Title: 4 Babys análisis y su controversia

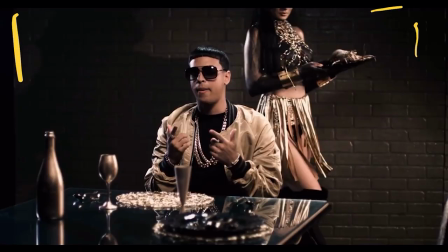la escena noriel esta misma pared es la misma escena que ustedes pueden ver de maluma en la parte atrás tenía estos ladrillos de noriel en color oro que pintamos y en la otra parte tenía las líneas de luces de maluma entiendes son que pasó hicimos esto tenía ruedas y las volteamos y pues
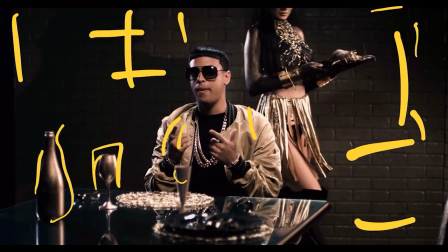todo oro todo esto lo pintamos con spray de oro él está vestido de oro la modelo tiene cadenas de oro y un concepto bien raro la langosta ningún vídeo de hip hop de ningún vídeo en el mundo tenía una langosta de oro y yo dije papi yo quiero inventarme algo que nadie ha hecho porque todo mundo hace lo mismo de las pistolas, de esto, de las copas, todo oro y cogí una langosta de verdad, la compramos, estaba muerta, claro, y la pintamos. Eso tenía una peste bien mala allí en el estudio. Háganlo con una langosta de embuste porque apesta bien duro.
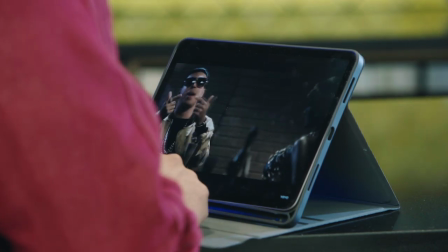Mira cómo quedó. Ahí va la langosta de oro. ¡Bum!
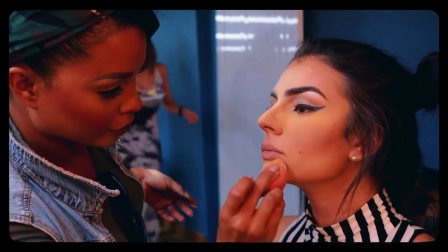Llegó la langosta de oro y se le hace vestuario y se le hace pelo y se le hace maquillaje y se le... olvídate que se le es una hobby pero en fashion y maquillaje y eso. mira a ver,
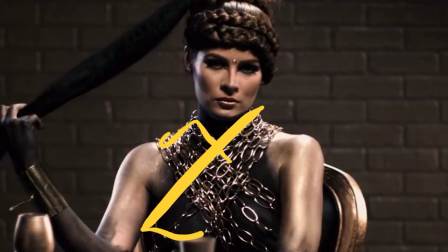mira todos estos detalles, mira las cadenas, estas cadenas nosotros usamos para otros vídeos, pero ella mismo las pintó,
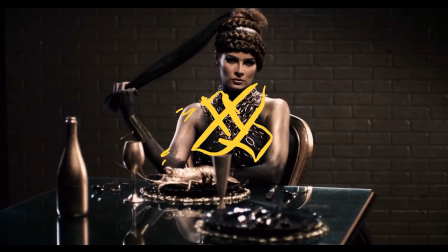ella le hizo unos charos ahí, yo no sé qué carajo es eso, esto también es una cartulina que ella usa y la pone así,
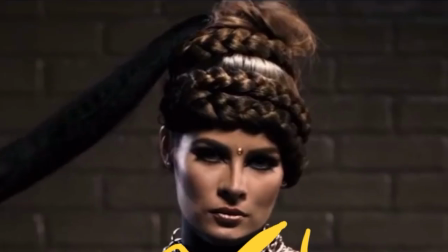la langosta de oro, eso sí fui yo, mira todas estas trenzas, yo no sé cómo ella hace todo eso y lo hizo ahí mismo en el mismo día.
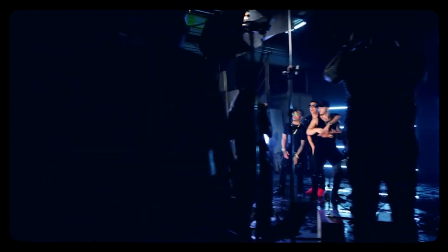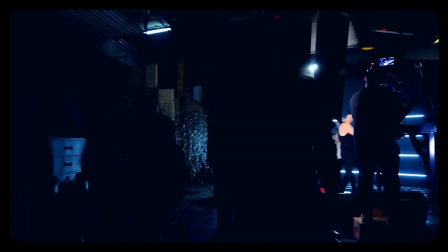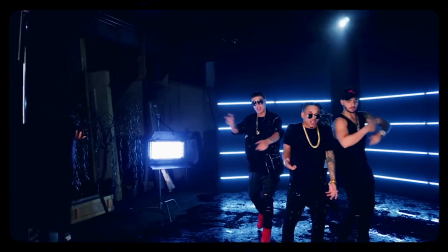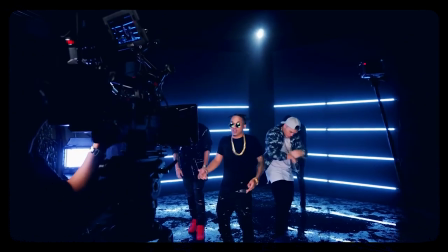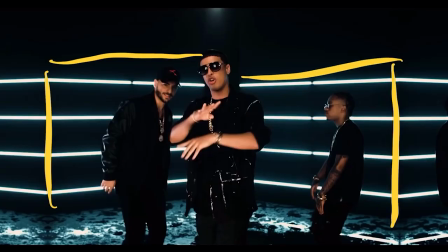Ok, en esta parte aquí, esta escenografía es la misma del principio de Maluma, lo único que como estaban
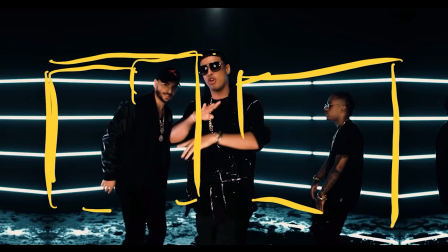cuatro paneles que ven aquí en la que hay cuatro paneles son cuatro paneles de 4 por 8 la compa estaban así para la escena baluma estaban así y lo que hicimos fue mirar y lo pusimos así y esto queda aquí es
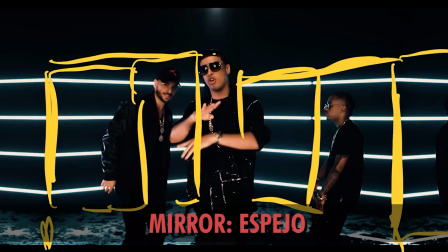un mirror un efecto de mirror si mira bien es un espejo que yo puse en
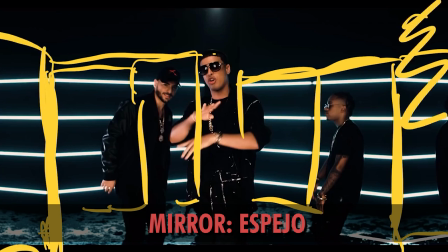edición para que no se viera seco porque esta parte estaba aquí negra y vacía y
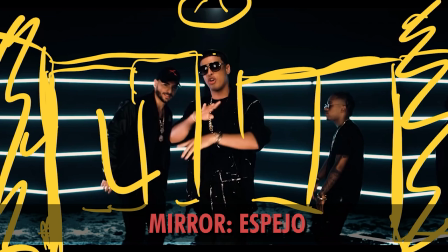ahí se ve toda la escena llena. Acá arriba, claro, tenemos un backlight y un montón de luces que aquí en el making pueden ver todas las luces que había, que la verdad que ni sé cómo explicarles. Eso lo hizo Raúl.
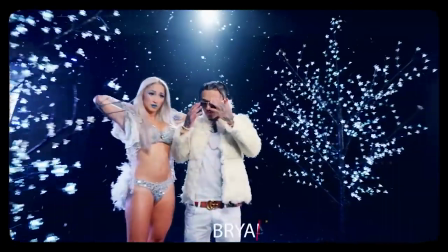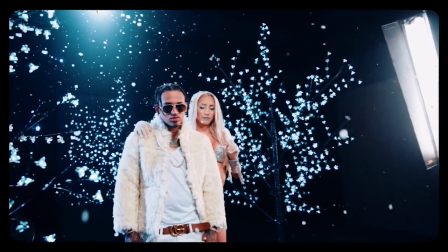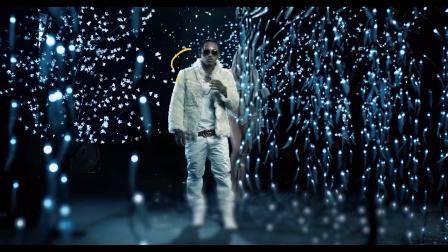Ok, pues la escena de Brian Meyer LED de nieve, eso es blanquita pero en lo oscuro. Estos son unos palos que se alquilan. Si ven acá atrás y tienen como luces por todos lados, la nieve está dando por todo también. Quise desenfocarlo un poquito acá para que no se viera el piso porque pareciera que es nieve y estos
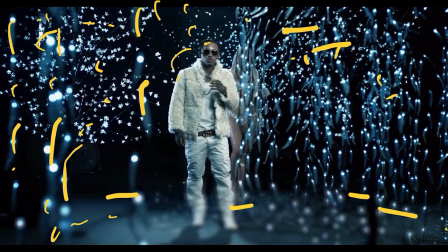son unos palos que tienen luces pero los puse bien cerca a la cámara para que se vea como que la profundidad de campo, ¿me entiendes? Quieren el medio. La modelo del agua se hizo en la parte de afuera, nosotros hicimos como un cubo de madera
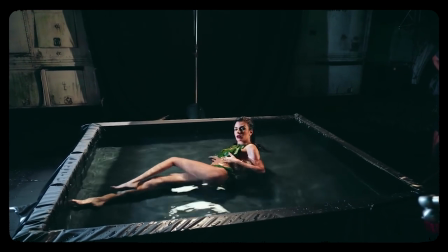y después pusimos como un plástico negro para que se viera el agua negra y ahí pusimos a la muchacha bañarse.